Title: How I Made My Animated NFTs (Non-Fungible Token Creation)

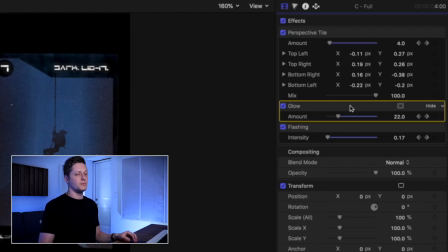741s
And then I overlaid that with this glow thing as well. And these are both just stock filters here in Final Cut.
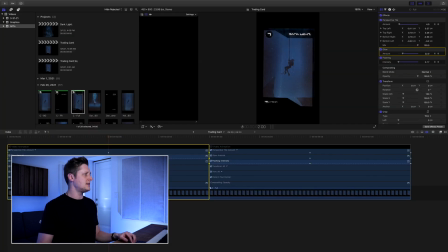748s
And the glow thing does the exact same thing, basically. They're layered together to create one element of the card actually shining in the light when it turns a certain way. So you can see it kind of popping and shining a little bit there as it turns to kind of simulate like it's catching the light if you're like holding it in your hand.
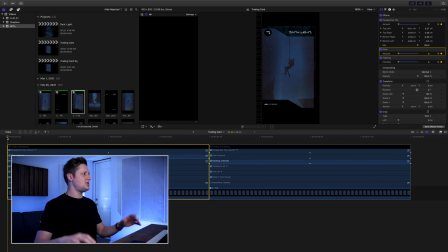767s
That's what I wanted to accomplish with it. And then the big animation, the big movement thing is this perspective tile shift. So this is the overlay of what the perspective tile is moving toward from where it is.
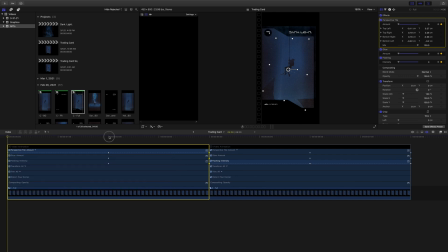782s
Again, I keyframed it here. If you go to the middle here, I did it by amount.
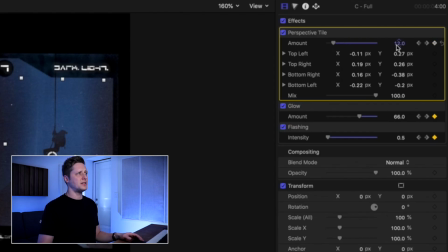787s
So the highest it goes is to 12.
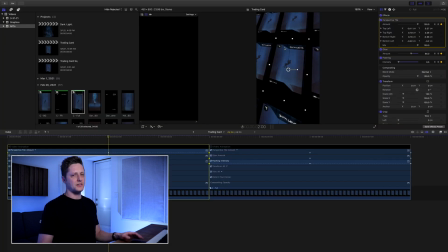790s
If we crank this up a lot, you can see it does this weird thing where it's like actually a tiled version of the cover art, and it makes it look like it's a whole bunch of them. Like that's what the effect is supposed to do.
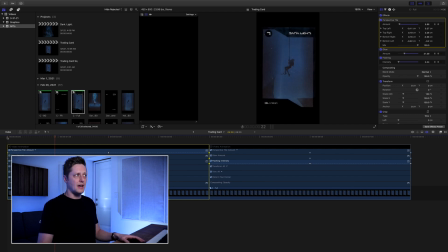804s
I just limited it to be a very small amount so that it would never show that there was a bunch of them on the screen. And it just moves ever so slightly, again, to simulate like you're holding the card in your hand and you're just kind of like looking at it. Like if you were buying it in a store, you picked it up and you're kind of checking it out, the light's going to reflect off of it. It's going to angle. It's going to have a different geometry based on like your field of view. And that's what I wanted to make it do.
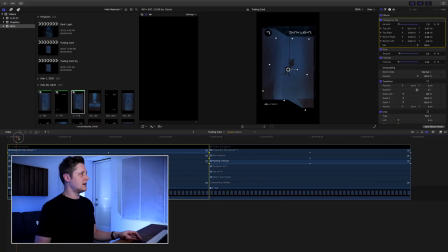829s
So it looked like you were kind of checking it out in a store. So the first way it goes kind of top left sinking in and bottom right poking out. And it does that halfway, and then it comes back to center. It comes back to 0.
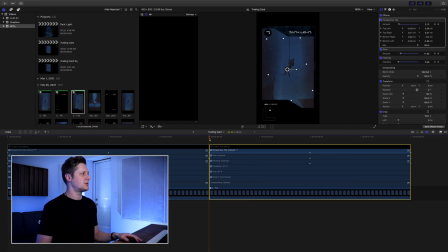843s
And the tricky part here was the second part of the perspective tile. I had to get it to go the exact opposite direction. If you want to screenshot this, instead of trying to figure it out like I did, I had to figure out like if you go to the top right here and you look at like top left,
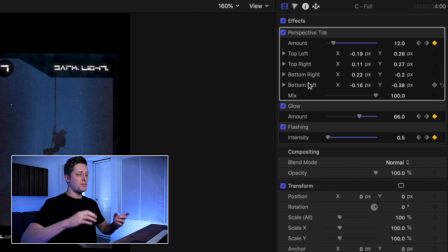858s
bottom left, I had to figure out which parameters were supposed to be reversed and which ones were supposed to stay the same. So the horizontal parameters have to like mirror one another, and the vertical parameters have to mirror one another, but in a specific way. It's super weird. And it took me a while to figure this out because I would end up with a stretched looking card. Like, well, all right, well, that's not it.
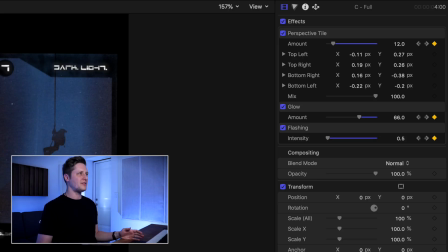876s
So if you want to screenshot this, this is the first half up here, and then this is the second half. And you can screenshot that and see which ones are opposite or opposed to one another, because it took some doing. And I'd rather just save you time. If you have this program and you're going to use this exact thing, just use these settings, and then you can figure out how to do it without having to take all the time that I did.
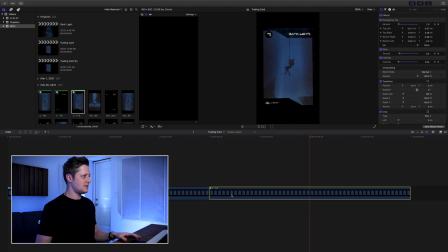897s
And that's it. That's how I made the card. I'll close these animation things and we'll play it back from the beginning one more time.
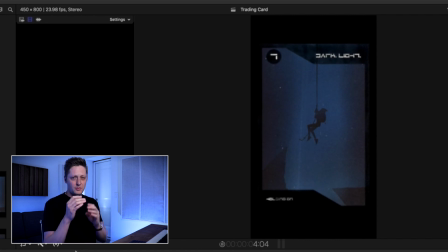904s
It shimmers, it shines, it's got a little bit of that 80s grain thing to it, and it simulates like you are in the store holding this trading card and checking it out. And that's what I did for every single one of them. I basically made a system where I created the exact same border for everything, and then I just changed out the number of the card and the title of the song. I kept the title of the series, Dark Light, the same, and then I traded out the background. And at every step, I made like little folders so that I can just easily switch it out. So when I make the next card, I don't have to change any of the animated features. The only thing I have to do is go back to the 2 initial compound clips of the frame and of the background and just drop in the new background and new frame of the next card, and all the animation will be applied to that next card, and it'll be exactly the same as everything else. So the next 3 cards, the final 3 cards, will be very, very easy for me to make. So this is it. This is how I did it. This is how I made all of my NFTs that I've made so far. I plan to make more. I plan to make some where I actually sell some music. Probably going to make some one-shot NFTs instead of like trading card series and things like that. But for all of you who are curious to know, this is how I did it. Hopefully these rules and like methods and stuff will apply to some other software if you don't have these exact pieces of software. I know Final Cut's expensive. I think it's like $300 on a Mac.